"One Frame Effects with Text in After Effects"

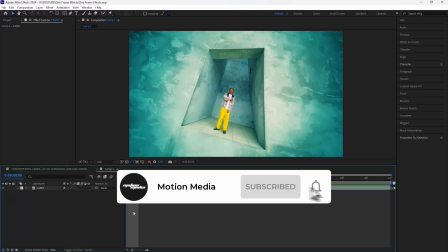What's going on guys? In this video, we're going to be going over how to create one frame effects.
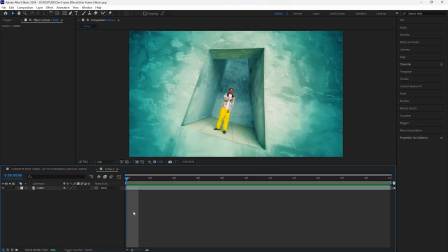Now we're going to be using a few effects as well as creating simple animations in order to create a really cool effect. And I also do want to mention if you guys have any video suggestions or just feedback in general, let me know in the comments down below and I'll definitely look into that. With all that being said, let's get into the video. So here in After Effects, I have this really short clip.
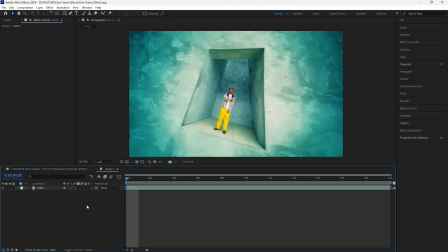It's 22 frames long. It's less than a second long and we're going to be using a a lot of effects.
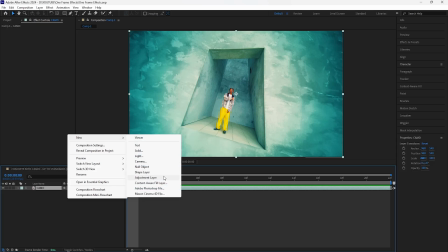So the first thing we're going to do is create a new adjustment layer and I'm going to make this first adjustment layer 12 frames.
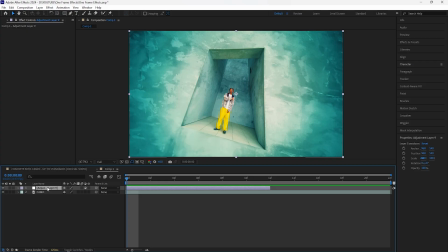The first effect we're going to add to this one is a tritone because I want the color of this footage to be different.
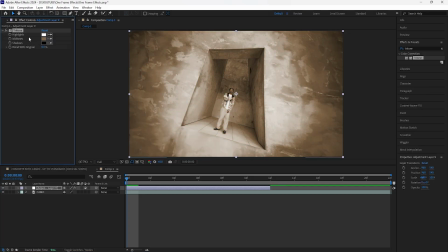So let's add a tritone. For this tritone effect we're going to change the color of the midtones.
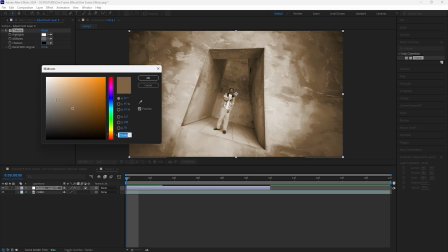So I want this to still be a similar color but I want it to be a little brighter.
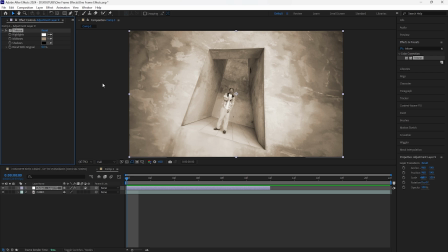So I'm going to make it like that but of course this all depends on your footage and whichever color that you want to go for. the
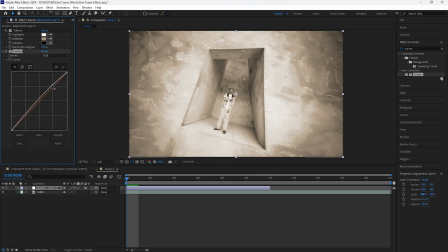next effect we're going to add is a curves and for this effect i'm just going to bring up the highlights and bring down the shadows and by doing that that just adds a little more depth to our footage the final effect we're going to add is a noise increase the amount of noise to around 20 looks good and i'm also going to turn off the used color noise so by doing that we have
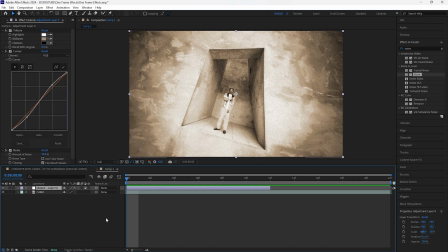this different look for our footage okay so the next thing we're going to do is add some of those one frame layers so let's create a new adjustment layer and for this adjustment layer i'm going to have it start at the beginning i'll have it start like right here so it's going to start there and then we're going to make this layer one frame long let's add a tritone to this layer for the mid tones i'm going to have it a
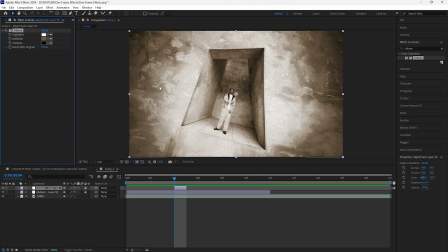little darker so i'll change it like that and then for the next effect we're going to add an invert by adding this invert effect
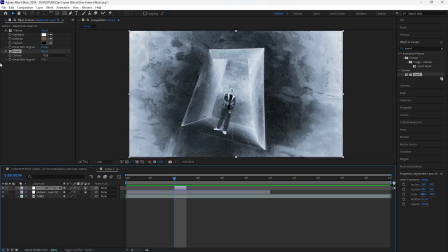we already have this really cool x-ray type of look and then for the final effect we're going to add a curves bring up the highlights
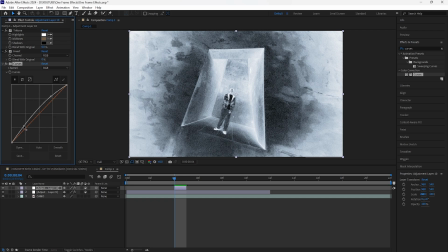that just makes it a little brighter actually bring down the shadows a little and then bring down the highlights like that.
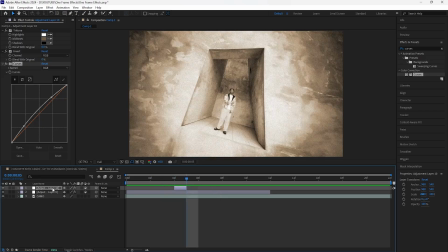So now we have the first one frame layer. Next thing we're going to do is duplicate this layer, click control D, and I'm going to bring that forward two frames.
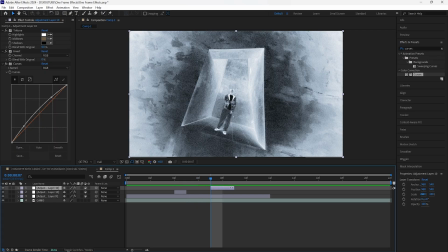I'm also going to extend it one frame. So that's two frames long.
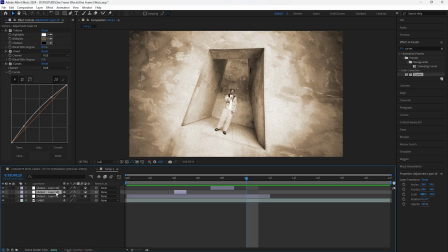And then we're going to go forward one frame, duplicate the first layer or the first adjustment layer, bring that over to the 10th frame.
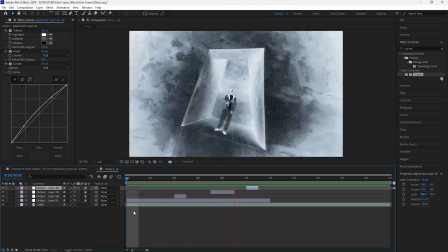And I'm just going to have this one one frame long. This is how it looks so far. So we have those really cool one frame effects.
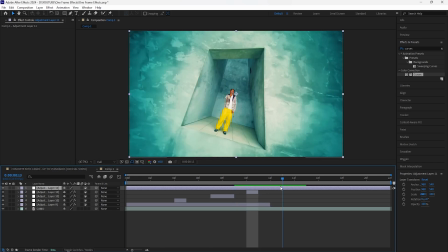Okay. So the next thing we're going to do is create a new adjustment layer make this adjustment layer 13 frames and for this one we're going to be creating a zoom
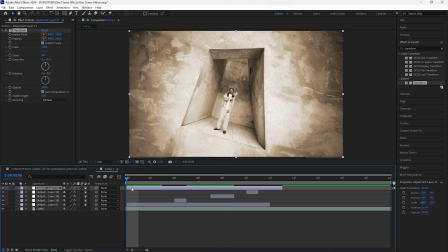animation so let's add a transform go towards the beginning of the layer and for this animation i want to zoom out so i'm
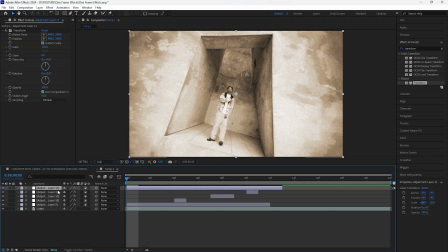going to increase the scale to 130 keyframe that at the start go towards the end and we're going to keyframe
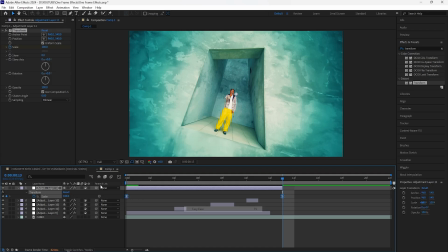that back to 100 easy ease both the keyframes turn on the motion blur as
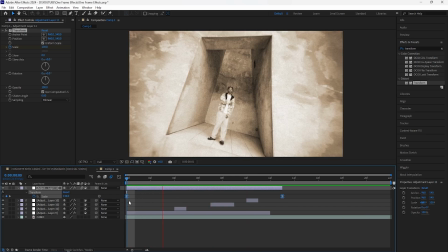you guys can see we have movement to our footage now and that just makes it look better before there's no movement there's like no camera movement and then
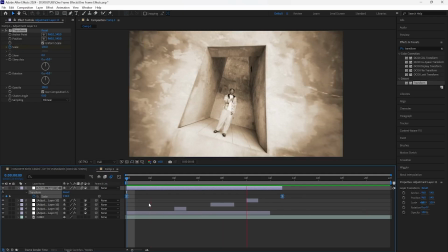once we added the zoom animation i feel like that makes it look better next thing we're going to do is create text layers so click
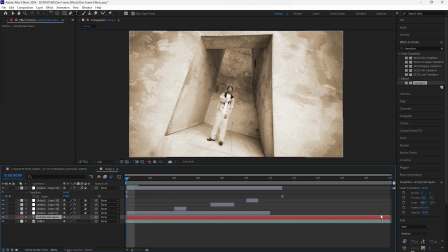the first layer and we're going to create a new text layer and i'm going to make this text layer two frames for this one i'm going to write concrete i'm going to write concrete camo because that's the artist from this music video and the font i'll be using is enter i'm pretty sure that's a free font so if you don't have it you can install it or you can just use whatever font that you want.
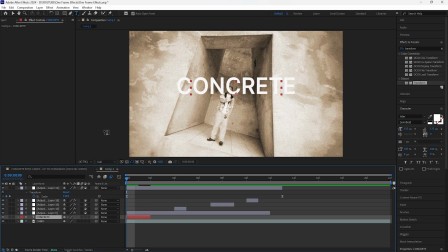So I'm going to go for the semi bold and you want to make sure that the anchor point is right at the center. So if you hold the control button and then double click this anchor point tool that centers the anchor point and I'm also going to make sure that the text is right at the center.
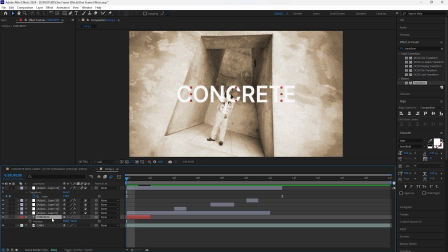So now that the text is right at the center you want to open up the scale and I want that stretch effect for this text. So if you go to the scale and unlink the scale. I only want to adjust the x value so I'm going to increase that to like I think 130%. Yeah I think that looks good enough. Decrease the y value of the scale so I'll decrease that to 80%.
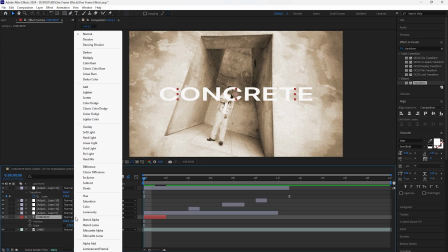Go to to toggle switches and modes and I'm going to change the blending mode so that it actually fits with our footage.